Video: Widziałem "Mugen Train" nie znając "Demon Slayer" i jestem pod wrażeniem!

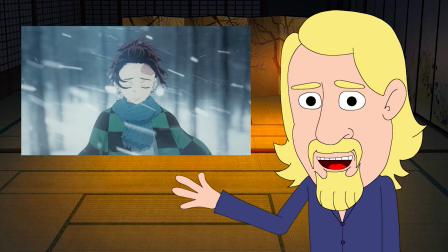4:05 Widz taki jak ja jest w nią wprowadzany chronologicznie i stopniowo się w nią zagłębia, coraz bardziej czując, jak bolesne emocjonalnie są to wspomnienia.
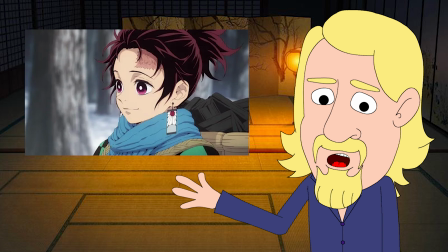4:15 Natomiast dla fanów anime będzie to również emocjonalne, ale w inny sposób, bo jest to ukazane jak powrót do starych,
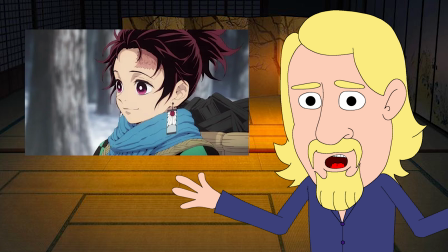4:22 lepszych czasów, kontrastujących z bieżącymi wydarzeniami i oglądanych z innej, nowatorskiej perspektywy. I ta część wspomnień Tanjiro, która dla fanów serialu prawdopodobnie jest momentem, na który wszyscy czekają z zaniepokojeniem, dla mnie była mocnym zwrotem akcji i ponownie wszyscy zostaliśmy obsłużeni.
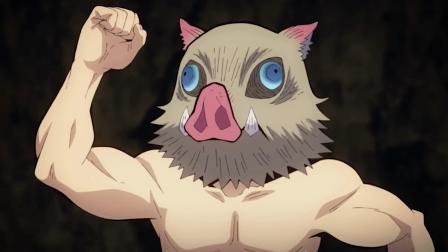4:42 Nie wszystko zostaje wyjaśnione, jak to, dlaczego jedna postać zawsze nosi głowę dzika na głowie,
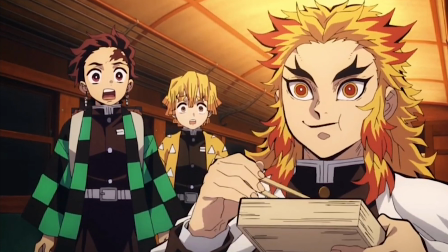4:49 dlaczego Nezuko ma knebel i dlaczego Filar na początku zachowuje się jak zbugowany N-Pets.
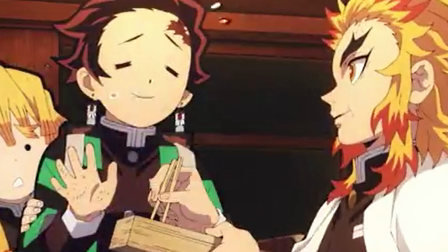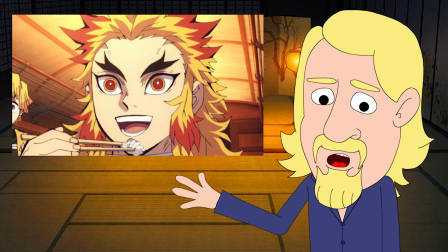5:00 Ale takie szczegóły, które na pewno są wyjaśnione w serialu, moim zdaniem nie potrzebują wyjaśnienia tutaj.
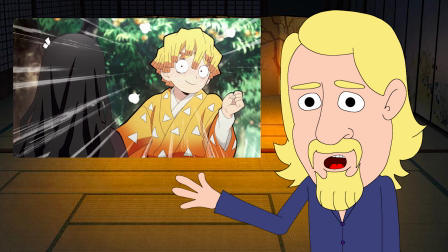5:07 To po prostu intrygujące detale tego świata, który sam w sobie jest dziwny i oczekuje od widza,
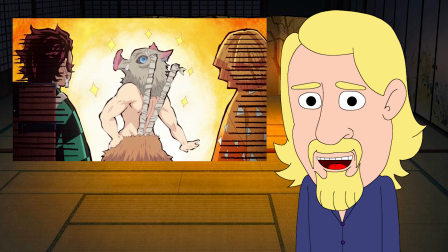5:12 żeby po prostu zaakceptował tę dziwność i dobrze się bawił.
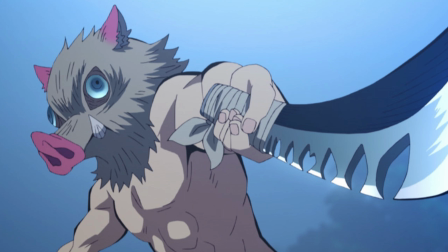5:17 Zresztą wszystko można jakoś tam zgadywać Ten z głową dzika na głowie pewnie pochodzi z jakiegoś tam prymitywnego plemienia dziwaków.
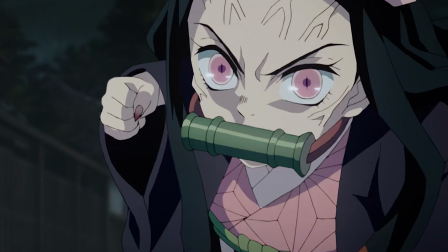5:25 Nezuko pewnie ma w ustach jakieś zabezpieczenie przed użyciem demonicznych mocy niechcący.
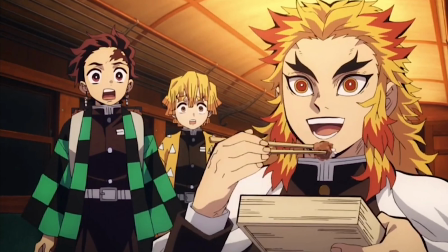5:30 A filar... no nie wiem, może zawsze im tak odbija jak mają za dużo mocy?
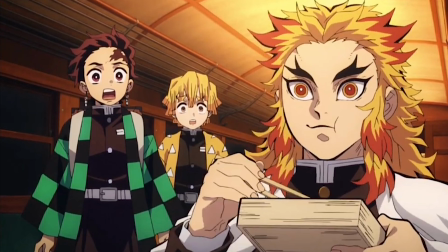5:36 A może to objaw jakiejś traumy po wojnie? A może jest po prostu dziwakiem?
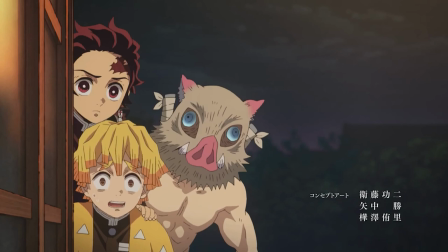5:42 Z czasem zachowuje się coraz bardziej normalnie. Wszystkie postacie są wyraziste i bardzo szybko da się wychwycić ich charaktery.
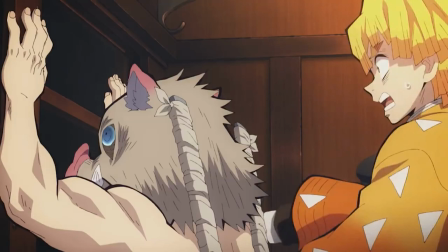5:49 Podoba mi się to jak bardzo są zróżnicowane, różnią się opanowaniem, odwagą, inteligencją, filozofiami życiowymi, agresją,
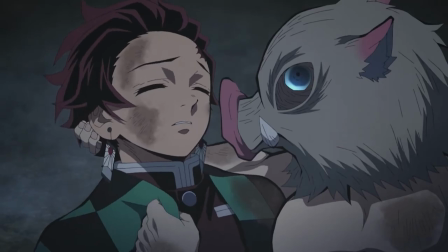5:58 praworządnością, a mimo to jakimś cudem udaje im się porozumieć,
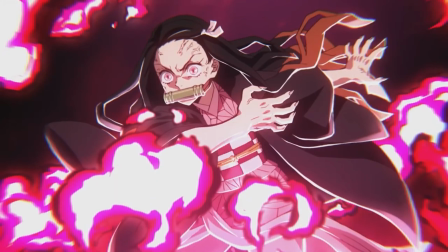6:02 zaufać sobie nawzajem i współpracować, choć nie zawsze jest to łatwe.
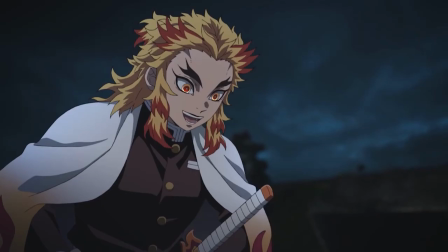6:07 Z tego wynikają ciekawe relacje i interakcje między tymi postaciami.
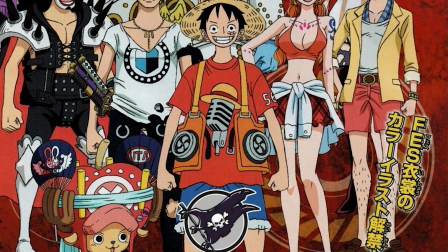6:12 To nie jest tak jak w One Piece Red, gdzie załoga Luffy'ego wygląda ciekawie,
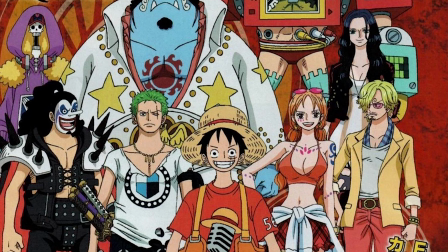6:17 ale wszyscy są zbitą grupą, która wykonuje kolejne zadania bez żadnych konfliktów wewnętrznych. Ale dobra, żeby to nie wyglądało jakbym się znęcał nad One Piece'em.
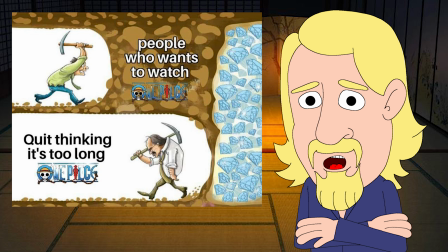6:27 Wiem, że to anime ma już 100 tysięcy lat i 100 tysięcy odcinków i wiele filmów za sobą,
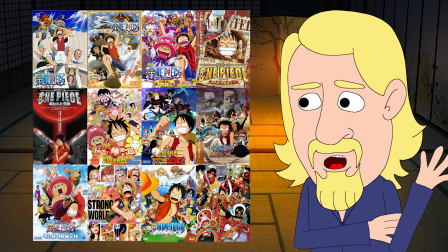6:33 więc stali fani już wiele widzieli i mają określone oczekiwania co do nowych filmów. Film o Demon Slayerze powstał po ledwie jednym sezonie serialu, który ma jasno zaplanowany koniec w najbliższych latach, więc łatwiej opowie w świeżości.
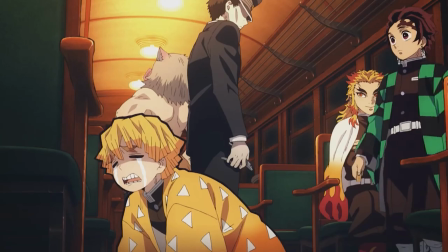6:48 Tak myślę. Wciąż jestem w tym wszystkim nowy. Animacja jest oczywiście bardzo dobra, to chyba widać.
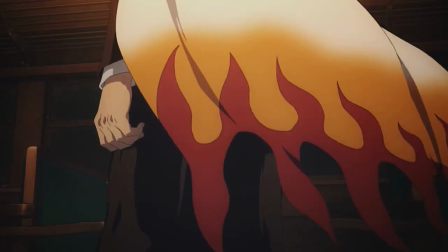6:54 W ogóle miło, że dzięki Japonii nadal możemy zobaczyć rysunkową kreskę na dużym ekranie,
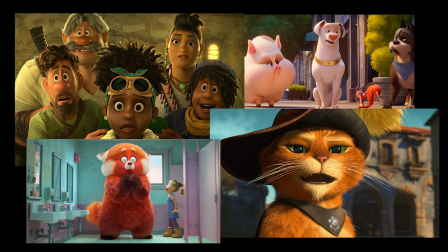6:59 bo Ameryka już tak bardzo zakochała się w przestrzennych modelach komputerowych, chociaż Sony może mieć dobry pomysł.
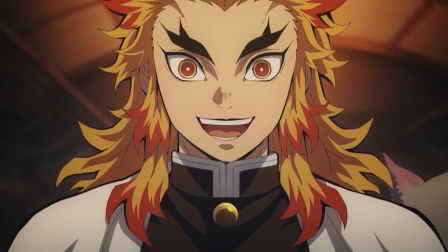7:05 Ale co do Demon Slayera, w bardzo ciekawy sposób łączy ze sobą rysunkową kreskę z efektami ewidentnie dorobionymi komputerowo,
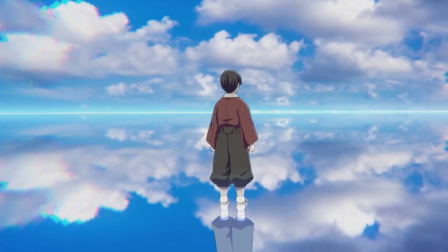7:13 szczególnie podkreślając choćby światło, cień i efekty pogody, dzięki czemu ten świat wygląda na taki pełen życia,
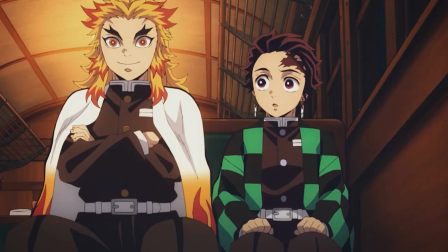7:20 pomimo dwuwymiarowości. Nawet wygląd postaci zaplanowano tak, aby i kolory, i światłocień,
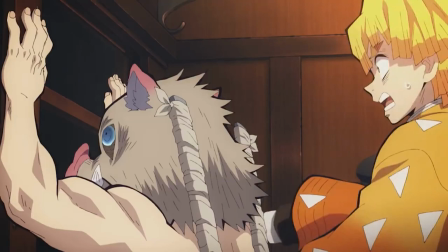7:27 a nawet pociągnięcia grubszą lub cieńszą kreską podkreślały ich wyraziste charaktery i aktualne nastroje. Komputerowe, przestrzenne modele w animacjach rysunkowych mają zwykle ten problem, że wyglądają brzydko i trochę strasznie, więc w tym filmie wykorzystuje się je właśnie do podkreślenia brzydoty i straszności, gdyż występują tutaj miejscami także elementy horroru. Dobry pomysł. Zupełnie jakby każdy szczegół animacji został dobrze przemyślany. Oczywiście sprawdza się to także w scenach akcji.
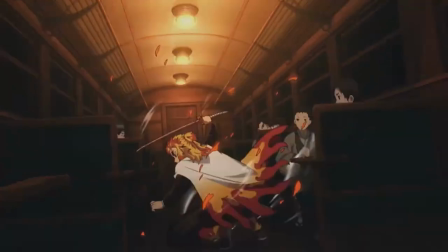7:59 Nie będę udawał,
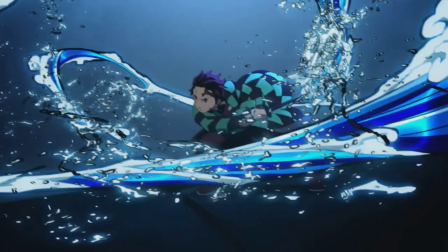8:00 że w jakimkolwiek momencie zorientowałem się jakie dokładnie moce mają te postacie i jakie są limity ich mocy i w ogóle jakich technik używają,
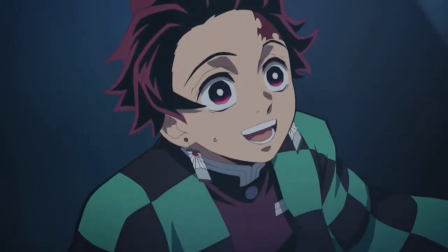8:09 ale nie musiałem.